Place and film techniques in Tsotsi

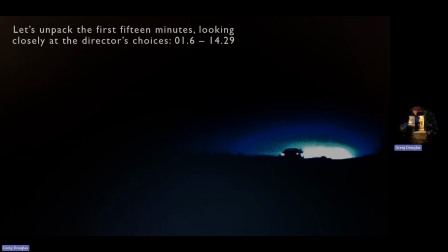(28:36)
And so it's like the forces of light are wrestling with the forces of darkness, or at least those two things are happening simultaneously, where he does something good and he does something bad.
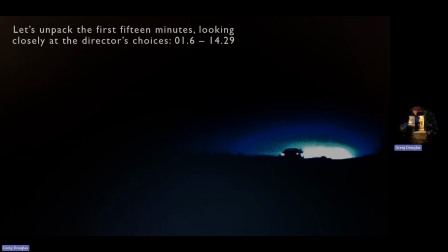(28:47)
He shows us the capacity for evil and for humanity. And that's really the kind of, if I can put it this way, the moral of the movie, which is that there is no pure goodness, there is no pure evil. That for most people, on average,
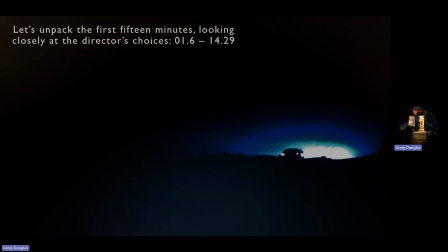(29:04)
we live lives in which we are capable of good things and we're capable of very bad things. Everyone's like that. The human soul is a contradiction. No matter who you are, whether you're very, very rich, whether you're just an ordinary middle class person,
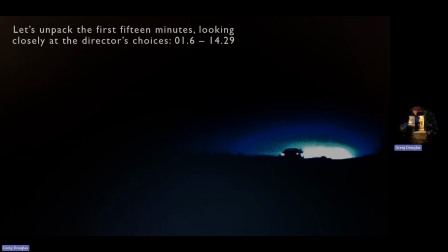(29:24)
whether you're very poor and you've resorted to a life of crime to survive, you have this capacity for immense goodness, but also doing very, very bad, sinful, immoral, amoral actions in the world that cause a lot of damage.
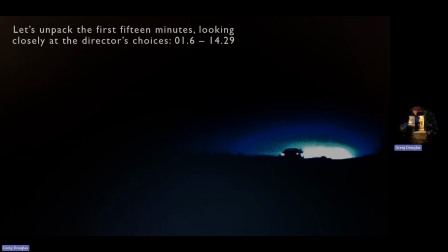(29:43)
Both of these things live side by side within us, okay? And that's a human thing. What's happening here is that Tsotsi, through this process, is becomes a human. becomes and he's humanized in the eyes of the audience.
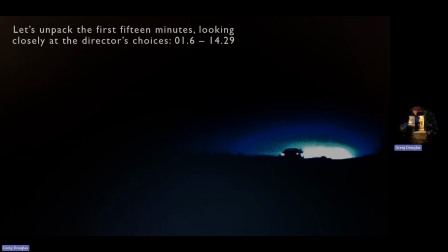(30:02)
So it's not just, the label in the film is Tsotsi, gangster, bad guy, villain. But as the movie progresses, we start to see him move from predator
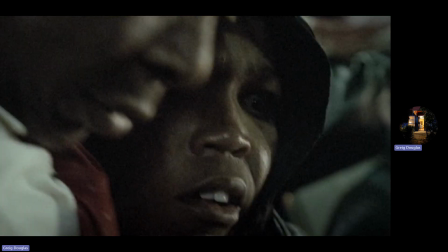(30:15)
to um, a moral person, a person with a sense of what's wrong and what's right. Okay. I think another interesting scene that
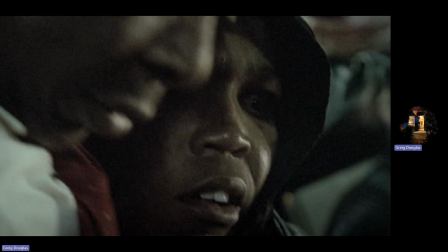(30:32)
captures this, I'm going to just hop back now. This is just after Butcher has killed
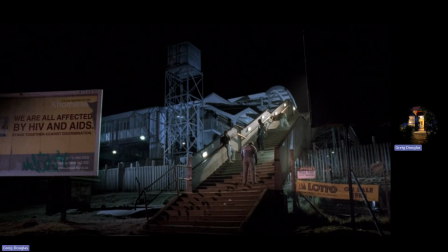(30:40)
the old man on the train and they've taken his money. I like this scene as well. Just this image, this frame is again very telling. You can see there's a lot of artfulness in how Gavin Hood has constructed this,
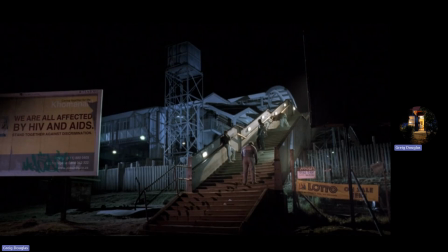(30:57)
how it advances the story in one hand, but also visually it tells you a lot about what is also going on in the film symbolically or thematically or at a psychological,
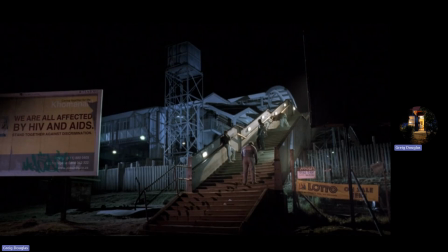(31:11)
emotional level without directly telling you. So the characters are all kind of get together on the stairs outside the train station. They're not talking with each other. Boston is vomiting because he's so disgusted by what they've done and he feels terrible. So he's well, he's a criminal. He's also a softie. He doesn't want to be doing this stuff at all.
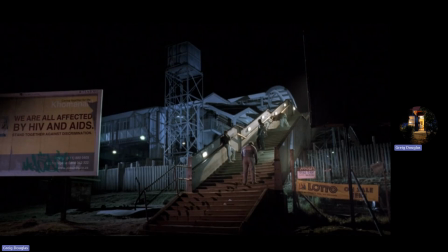(31:30)
And so he's the kind of stand-in for goodness in the film, for pure goodness, if I can put it that way. Bit of a kind of an archetypal cliche figure, I guess. The characters are all on these stairs. They're now standing apart from each other. The gang is sort of in a way broken up by this.
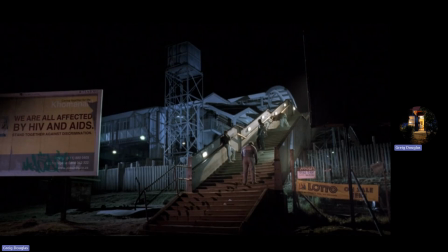(31:49)
They're not so close anymore. They don't have proximity. No longer see eye to eye. They're also on different levels, so they can't see eye to eye with one another. And that's an indication to us that this gang's not going to last.
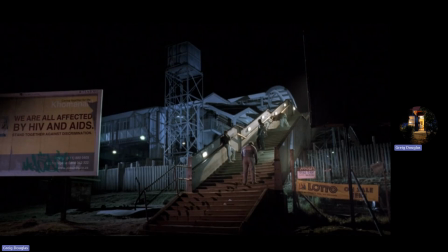(32:05)
Part of Tsotsi's growth, development, awakening is going to be getting himself out of this gang, no longer having that as part of his identity and having the identity change into something else, right? And this happens before he's taken the baby. So he's already on this path
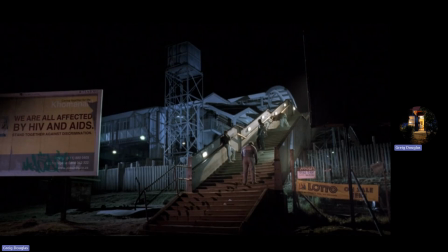(32:25)
of leaving behind one life and starting a different kind of life. So there's a little cue into that. Place here is important. It's again nighttime.
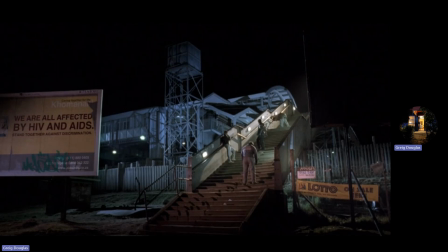(32:39)
It's very urban, kind of run down. You look at the fences here collapsing a little bit.